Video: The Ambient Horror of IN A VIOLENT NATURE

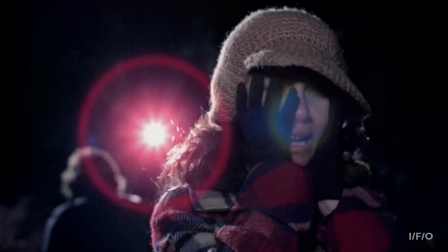9s
When discussing fear as a concept or feeling, it's typically a matter of perspective.
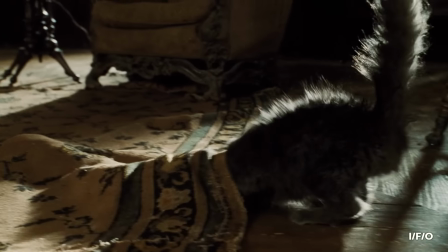15s
To a mouse, the cuddliest cat could be the harbinger of doom.
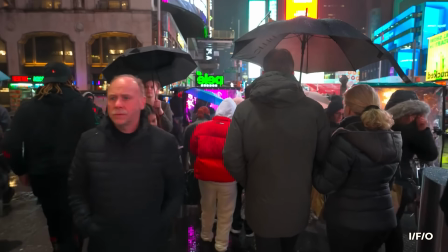19s
To those like me, with an anxious aversion to harsh light and bustling crowds, a stroll through Times Square may as well be a drowning gasp.
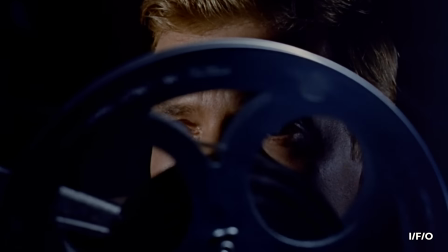27s
The same thing goes for works of horror.
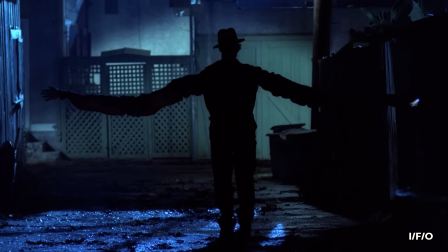29s
A Nightmare on Elm Street works in part because of those having their figurative and literal dreams ripped to shreds,
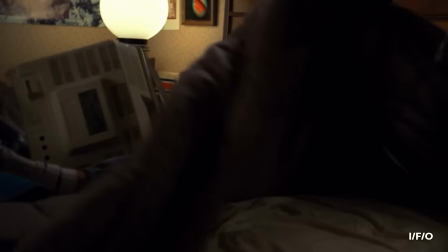36s
are these hopeful teens who are old enough to know nightmares shouldn't kill you, but young enough to maintain an elastic and optimistic command of reality.
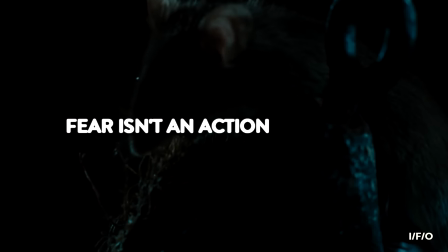48s
In these instances, fear isn't an action or a thing, it's a subjective response.
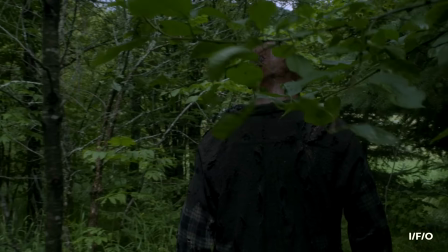55s
So, what would happen if that notion was inverted? Situating each of us behind the eyes of its hulking, head-mulching killer,
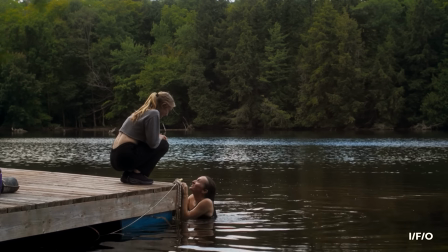63s
in a violent nature supplants the quivering antipathy of victims and audience surrogates with a voiceless void of compassionless terror.
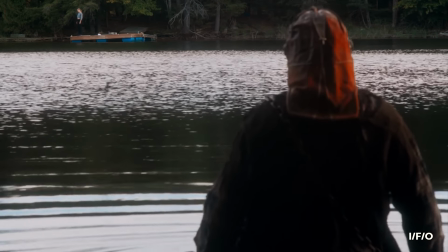72s
A lumbering natural disaster that would have no feelings whatsoever about the worst day of your life.
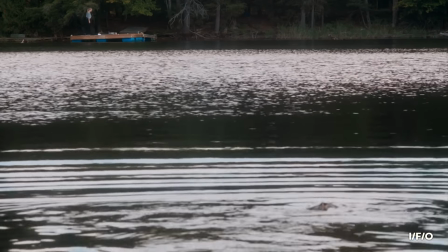80s What is the whole thing that you're doing?
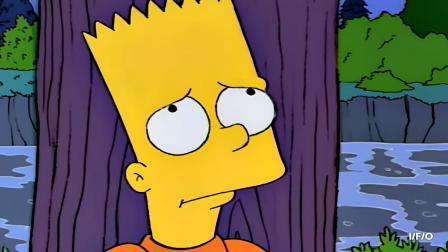87s Oh my god, he is like some sort of non-giving up school guy.
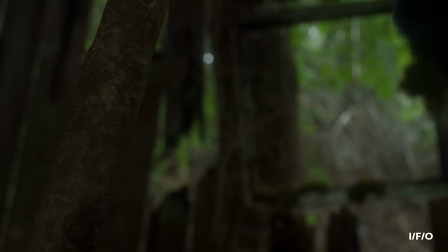99s
When his spirit is disturbed by wayward campers, Johnny returns from the grave.
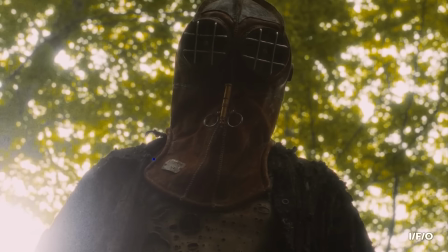104s
As we, the audience, watch over his shoulder, he methodically eradicates those who foolishly broke his slumber.
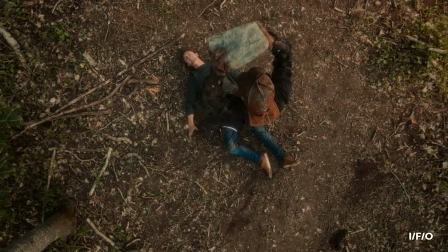112s Please, help!
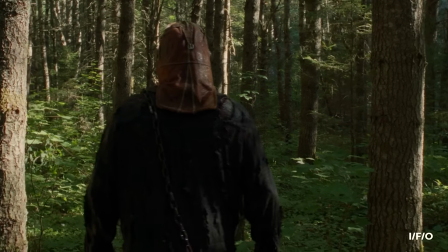116s
In a Violent Nature's elevator pitch is a novel way to skin the proverbial cat of slasher cinema after 50 years of been there, done that nastiness.
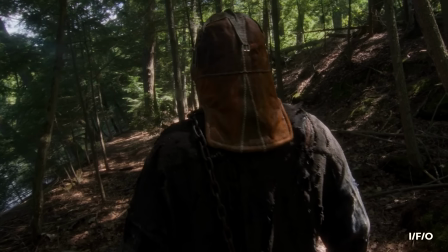125s
What if a prototypical supernatural slasher was shot almost entirely from the point of view of the figure dealing out all the death?
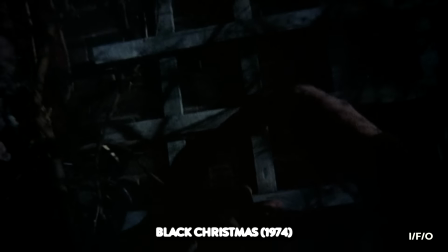138s
Now, playing out shots or scenes from a villainous panorama isn't new.
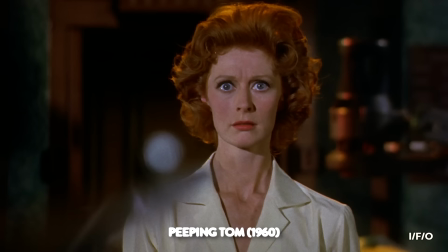143s
Peeping Tom employed POV camera shots to break the barrier between a viewer and an accomplice.
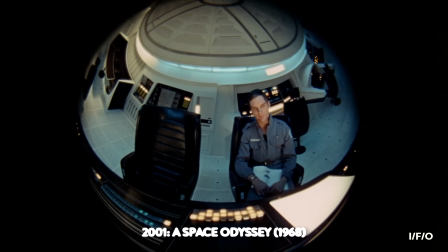154s
Halloween, The Terminator, Predator, and 2001 A Space Odyssey employed a first-person adversarial
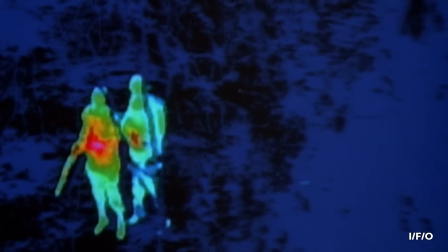161s
vantage to juxtapose fragile humanity with unblinking nonchalance.
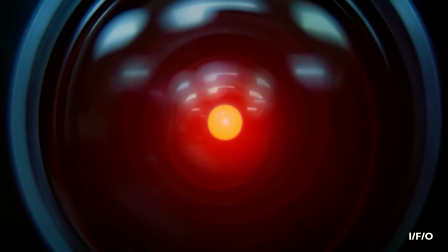167s Goodbye.
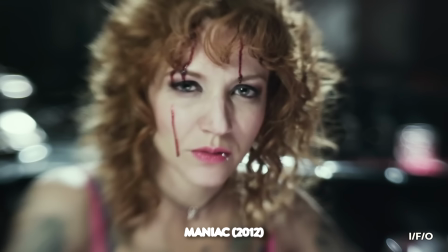168s
The remake of Maniac unfurls entirely through the eyes of a killer, and in doing so makes all of those who watch perversely complicit.
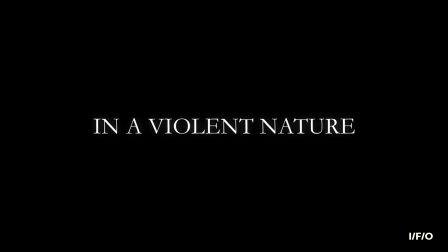179s
What In a Violent Nature manages to achieve when adopting a similar approach is to make an
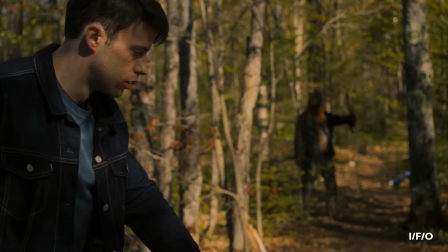186s
antagonistically coded figure who only communicates through destruction and ceaseless motion into the protagonist rather than the antagonist.
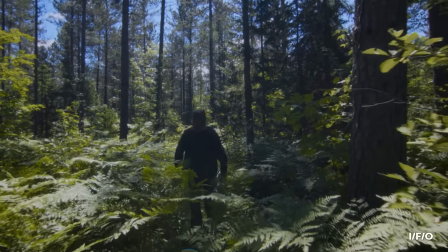199s
While any of the actual plot here is delivered economically and with scant regard for layered complexities,
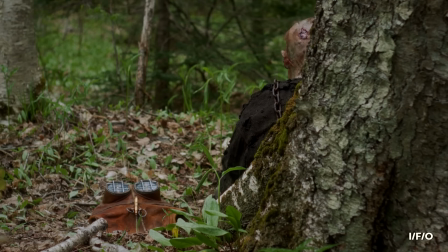205s
Johnny is given a profile and relatively complete backstory full of childhood injustice and tragedy, a unique and understandable goal,
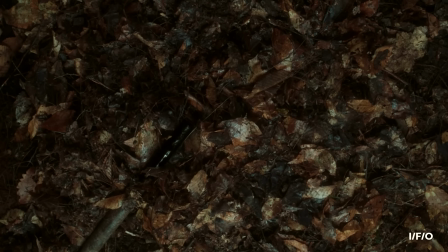214s
and a traceable arc with a beginning, middle, and end.
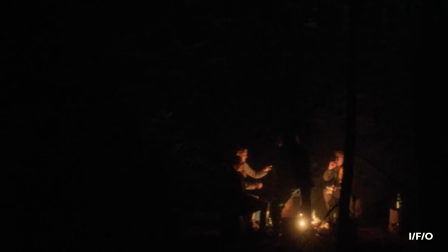218s
Conversely, any information that may encourage relatability or affection for his victims is muffled or outright omitted.
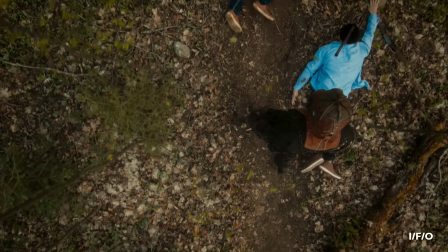226s
Their deaths are neither dwelled on nor celebrated, mourned or examined.
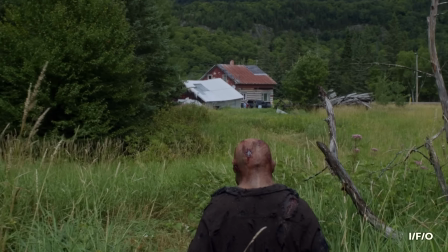235s
Instead, the camera often settles into a third-person framing just behind Johnny,
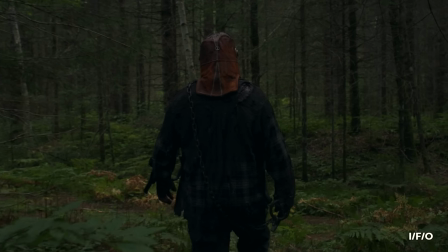240s
establishing a sense of space and relativity no doubt familiar to any of you who've played a video game.
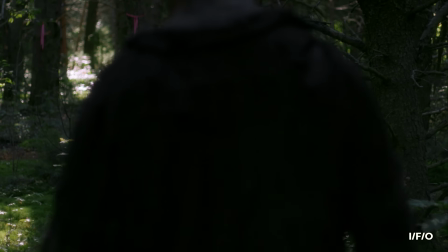246s
The observer is placed into an exploratory,
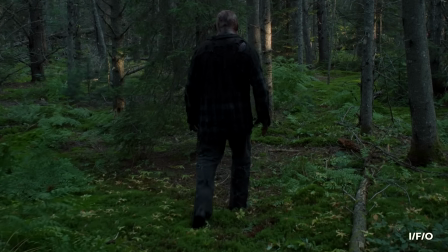249s
action-oriented headspace where progress is determined by forward momentum towards a simple objective
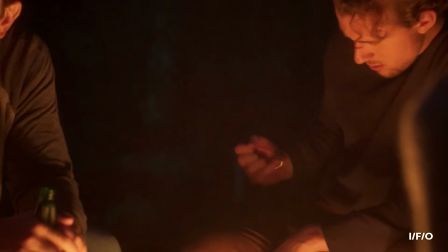255s
and the elimination or overcoming of obstacles that may slow or stall said progress.
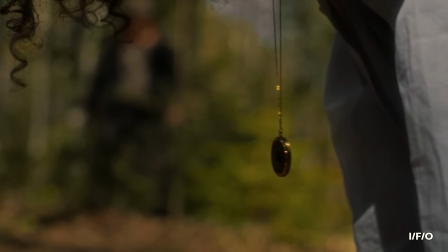261s
In this instance, Johnny wants to get his mother's locket and needs to make static,
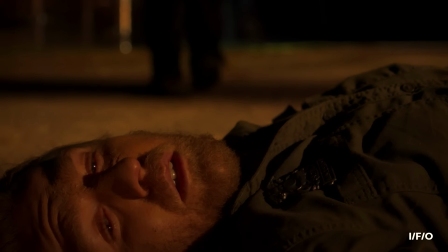266s
lootable objects of these non-player characters so he can do that.
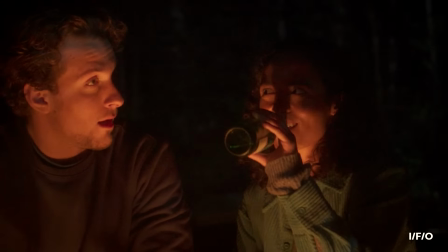276s
Not only does In a Violent Nature buck the traditional
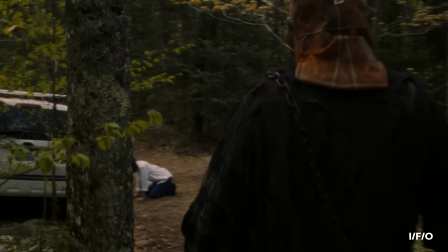280s
victim-centric focal points of the slasher by distantly sidelining them until they're mere stick figures and snatches of incidental dialogue,
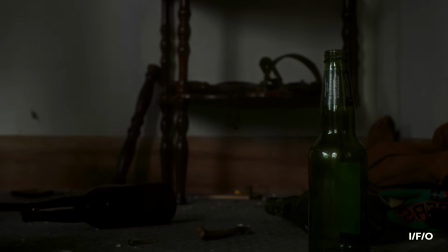288s
but it actively adapts its visual style and temporal structure so
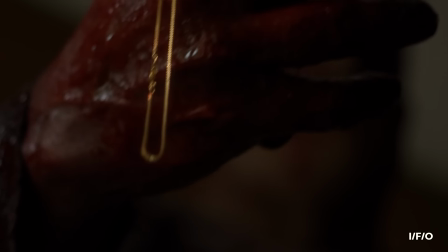292s
that we can further immerse ourselves in the otherness of this murderous outlook.
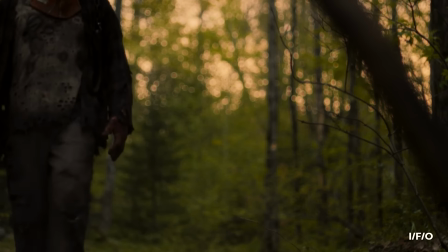299s
In
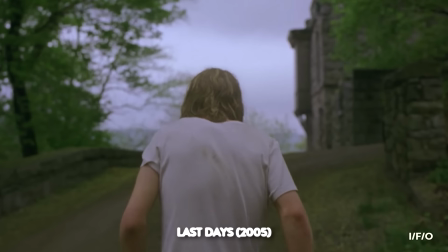305s
In fact, while much has been made of its hybridization of the slow cinema of Gus Van Sant and Terrence Malick, stitched onto the weighty,
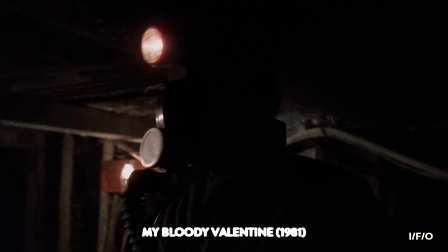314s
industrially grungy My Bloody Valentine and Friday the 13th Part 2,
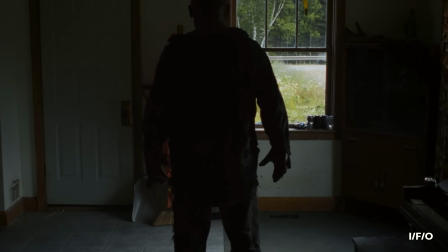318s
the most apt point of comparison here is David Lowery's masterwork, A Ghost Story.
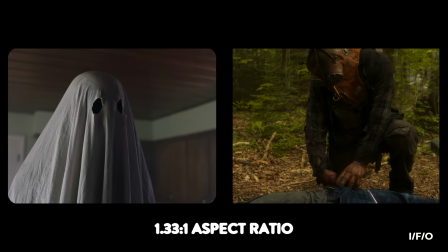326s
Both share a 1.33 to 1 aspect ratio, naturalistic lighting, almost entirely practical effects,
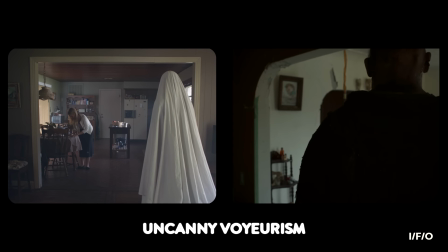333s
and a blend of intrusive voyeurism with an earthy familiarity,
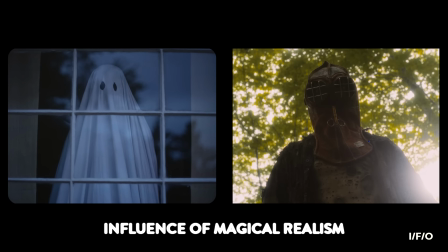337s
all of which comes together to instill something that could be patently ridiculous with a solemn,
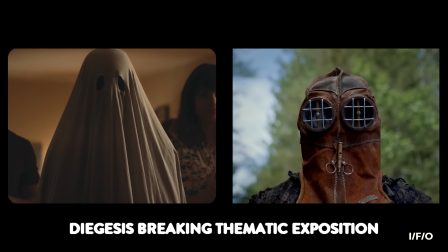343s
aching tension. Each also features a divisive scene that abandons the established perspective so that a cameo
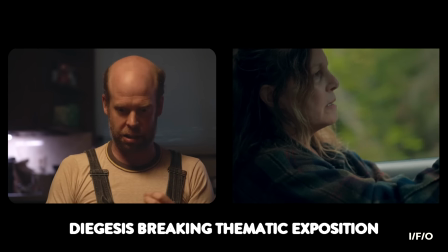350s
character can employ a monologue as a thematic skeleton key for anyone feeling subtextually locked out.
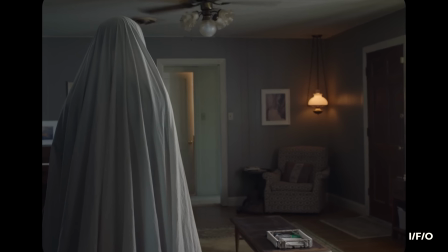357s
Most importantly though, both twist and skip chronologically to create a stark
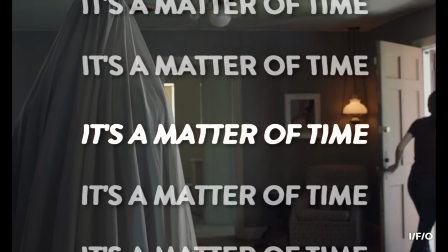363s
observable difference between how time is perceived and space is navigated by the living and the dead.
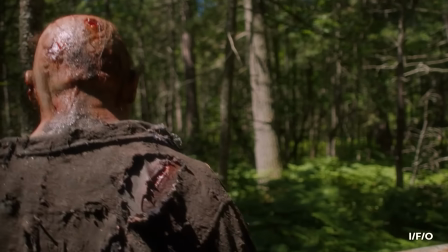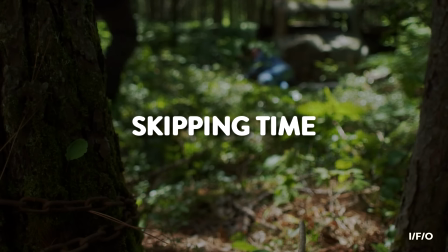376s
When Johnny makes his first kill, we skip the act itself and jump to what's pertinent to his agenda.
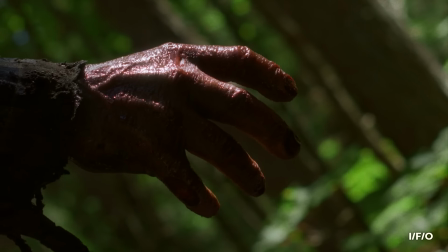383s
His hand moving towards destroying this man's face,
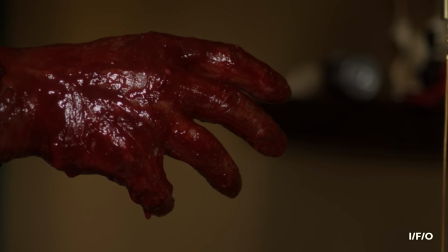386s
match cutting away to viscera-soaked fingers stretching towards his ultimate purpose, reclaiming his mother's locket.
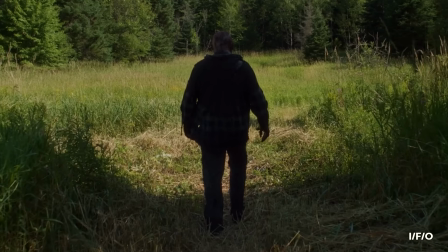393s
The wretched final seconds of one man's life, not even registering as a subconscious scratch.
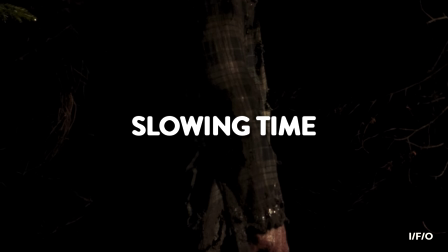400s
Elsewhere, pregnant pauses, protracted steps,
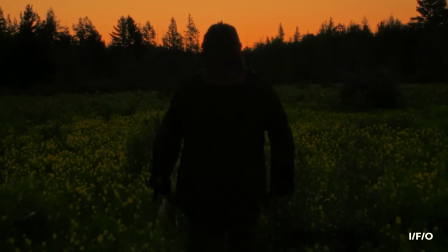403s
and expanses of stimulatory absence are allowed to drag on and play out without editorial interruption.
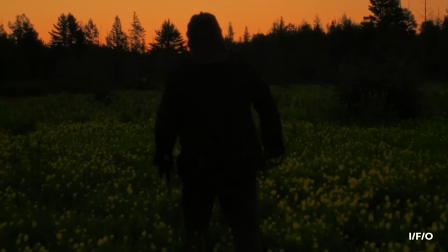This inconsistent pacing and temporal rhythm serves two important functions.
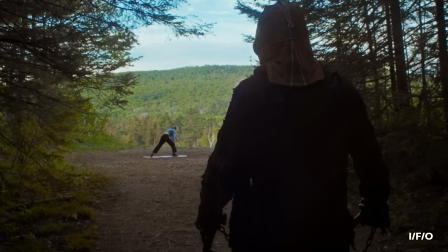422s
First, it harkens back to the weathered trope of a slow-moving murderer who can paradoxically blindside or catch up with any sprinting prey,
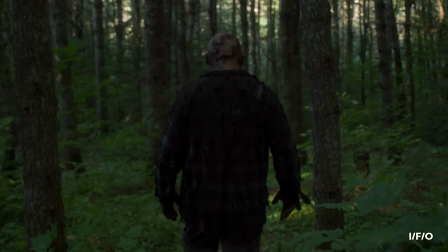431s
suggesting that this undying lead-footed threat exists beyond the parameters of our mortal time.
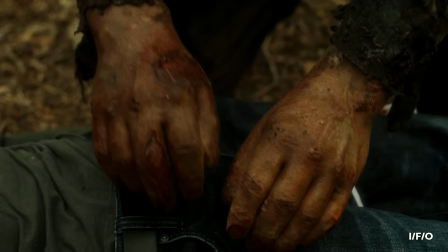438s
Second, it's a reminder that whether our end will be quick and clean or seemingly ceaseless slog of gratuitous misery,
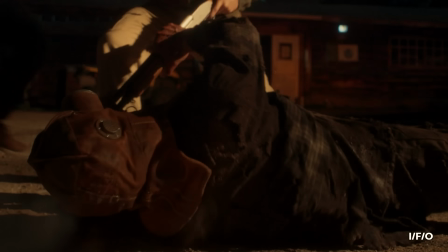446s
we have frighteningly little control over how and when that full stop falls.
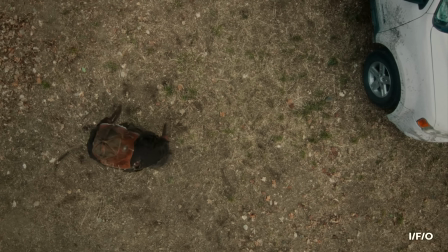452s
And so it goes. Some of the deaths aren't shown or are cut and dry in their quickness.
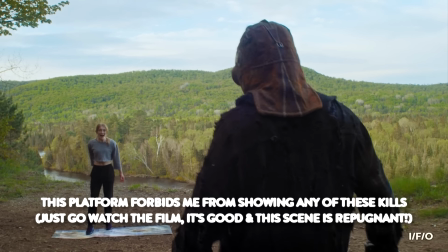457s
Others, including potentially the greatest kill in slasher history, seem never ending in their awfulness.
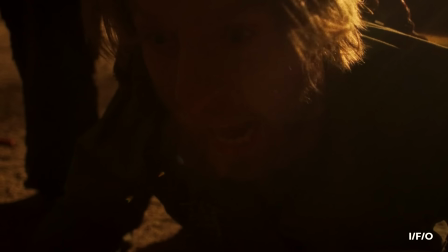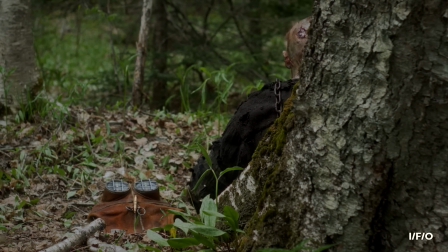470s
None of this ambient existential horror is delivered in a cold or callous fashion, but instead,
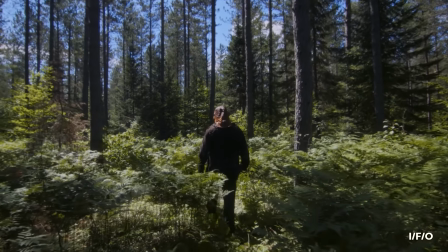476s
it's presented as an unknowable, inescapable, and indiscriminate certainty for all living things.